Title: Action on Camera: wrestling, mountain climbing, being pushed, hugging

Her eye line, the line between her eyes and what she's looking at, is very close to camera.
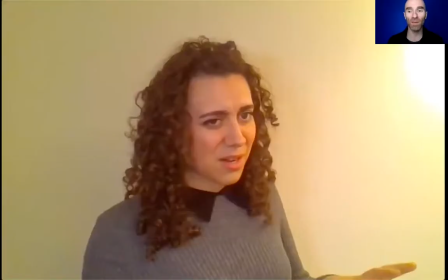4:12 She's got her reader, the other person who's saying all the other lines, very close to camera. So that's eye line, frame, that medium close up. The eye light, background. That's most of the technical things that you need to set up. And a reminder that self-tapes absolutely don't have to be perfect.
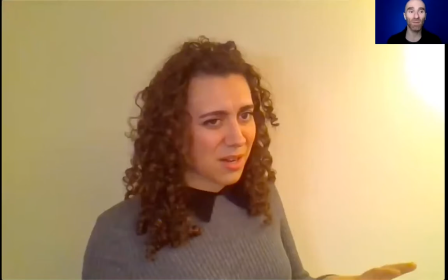4:31 You don't need a perfect setup to get their attention. You just want to keep their focus on you and your acting as much as humanly possible.
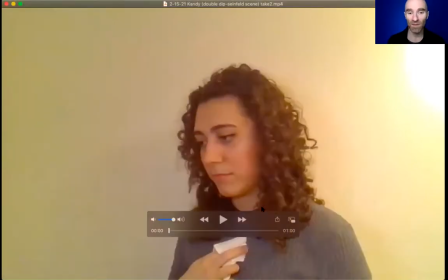4:42 So here is Candy's chip dip scene.
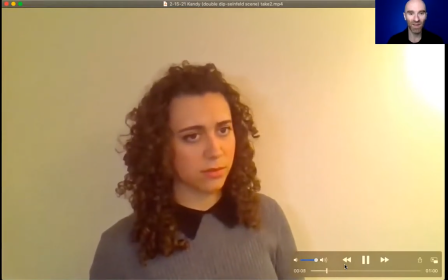4:51 What are you doing? What? Did you just double dip that chip?
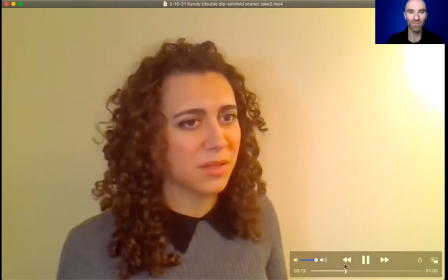5:02 You double dipped the chip. Double dip? What are you talking about?
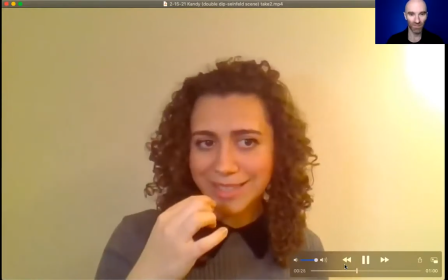5:08 You dipped the chip, you took a bite, and you dipped again. So?
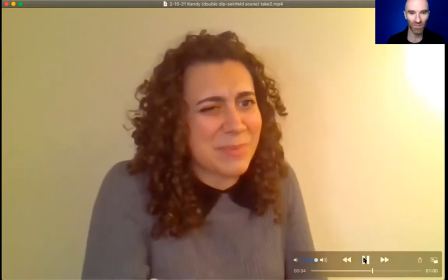5:17 That's like putting your whole mouth right in the dip.
Right. So great physicality, great commitment. The I asked you to play with it so that we could find more animation in it,
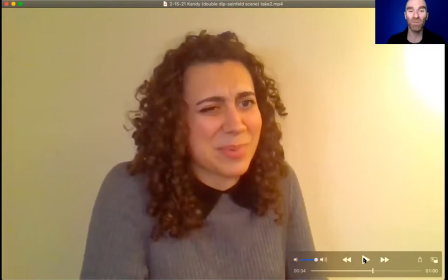5:31 and I think that you really found that here, Candy. So you really did like take a step further in the direction you're already going. One of the reasons that I want to workshop with you a little bit today is to just see if I can help you go a little bit further.
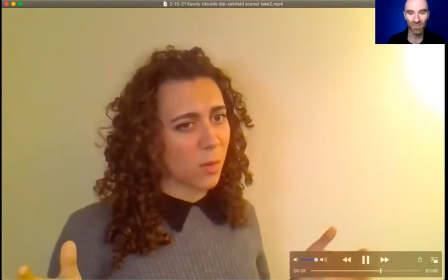5:46 Look, from now on, when you take a chip, just take one dip and end it.
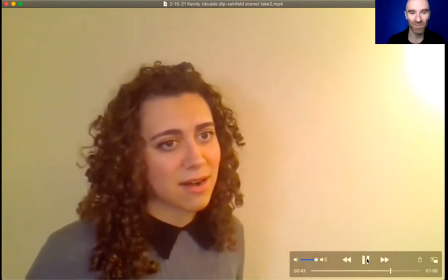5:52 Well, I'm sorry, Kimmy, but I don't dip that way.
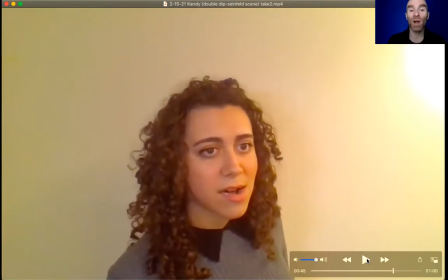5:56 Now, one of the things I want you to watch here is physically, is that you are rocking from foot to foot, which if you do once or twice, not a problem. But if you do repeatedly, which you actually started doing it, maybe 20 seconds earlier in the scene, then it becomes distracting.
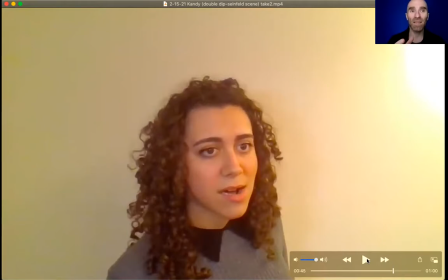6:13 It becomes sort of a nervous actor habit. And it's one of those things that's really worth noticing because it's actually physically not very much movement at all. So it can be difficult to notice because in your life it's a complete non-issue, but when we're zoomed into that medium close-up, you're sort of rocking from one side of the frame to the other,
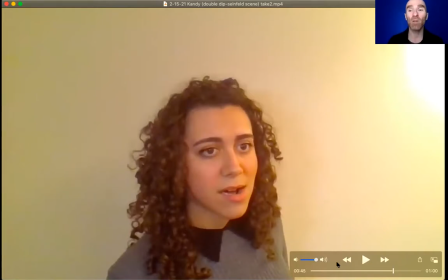6:32 and it becomes much more significant. It basically, you are, unless it's helping your story in some way, then I think that repetitive movement typically reads as habitual, and you want to notice it so that it happens once and you're like rock,
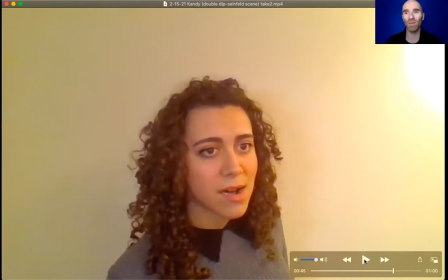6:48 oh, I'm doing the thing, and then you just stop and nobody even notices. That's the process going on behind the scenes.
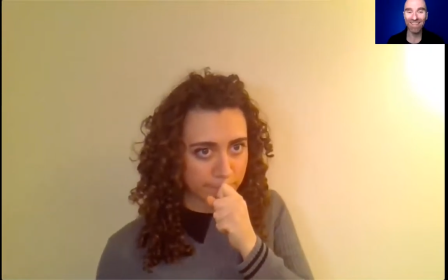6:57 Well, you don't, huh?
This is great. The intensity there, physicality, right?
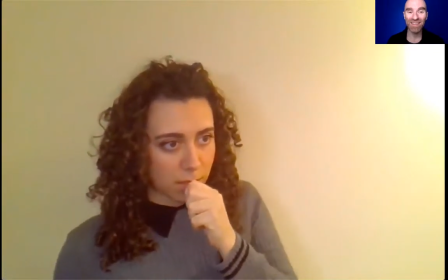7:04 Bringing your hands into the shot.
Give me the chip! Give me the
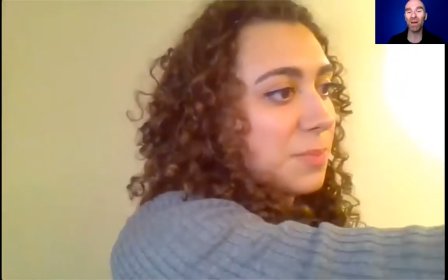7:10 chip!
Nice. Good. And you took the note from last time about giving yourself some resistance at the end there. And so I thought, Candy, that was nicely effective. I would just say, make sure anytime you are miming using pretend objects, keep them below the frame. I would say still like reaching for the chip up here. Not only does it not make sense, I mean, I suppose maybe if he's got the chip by his face, but like keep it better to do it down here just so that you don't end up looking weird, right? So sometimes somebody will be like, but no, the scene is like that. And it's like, yeah, well, but if it's an audition, you change it, like alter the scene in a way that will make you look better, because the whole point of an audition is just for you to look better. Whereas if you don't change the story, then like making those kind of little tweaks is just you being awesome and like kind of just showing yourself off a little bit better. So I want to work this very first line with you.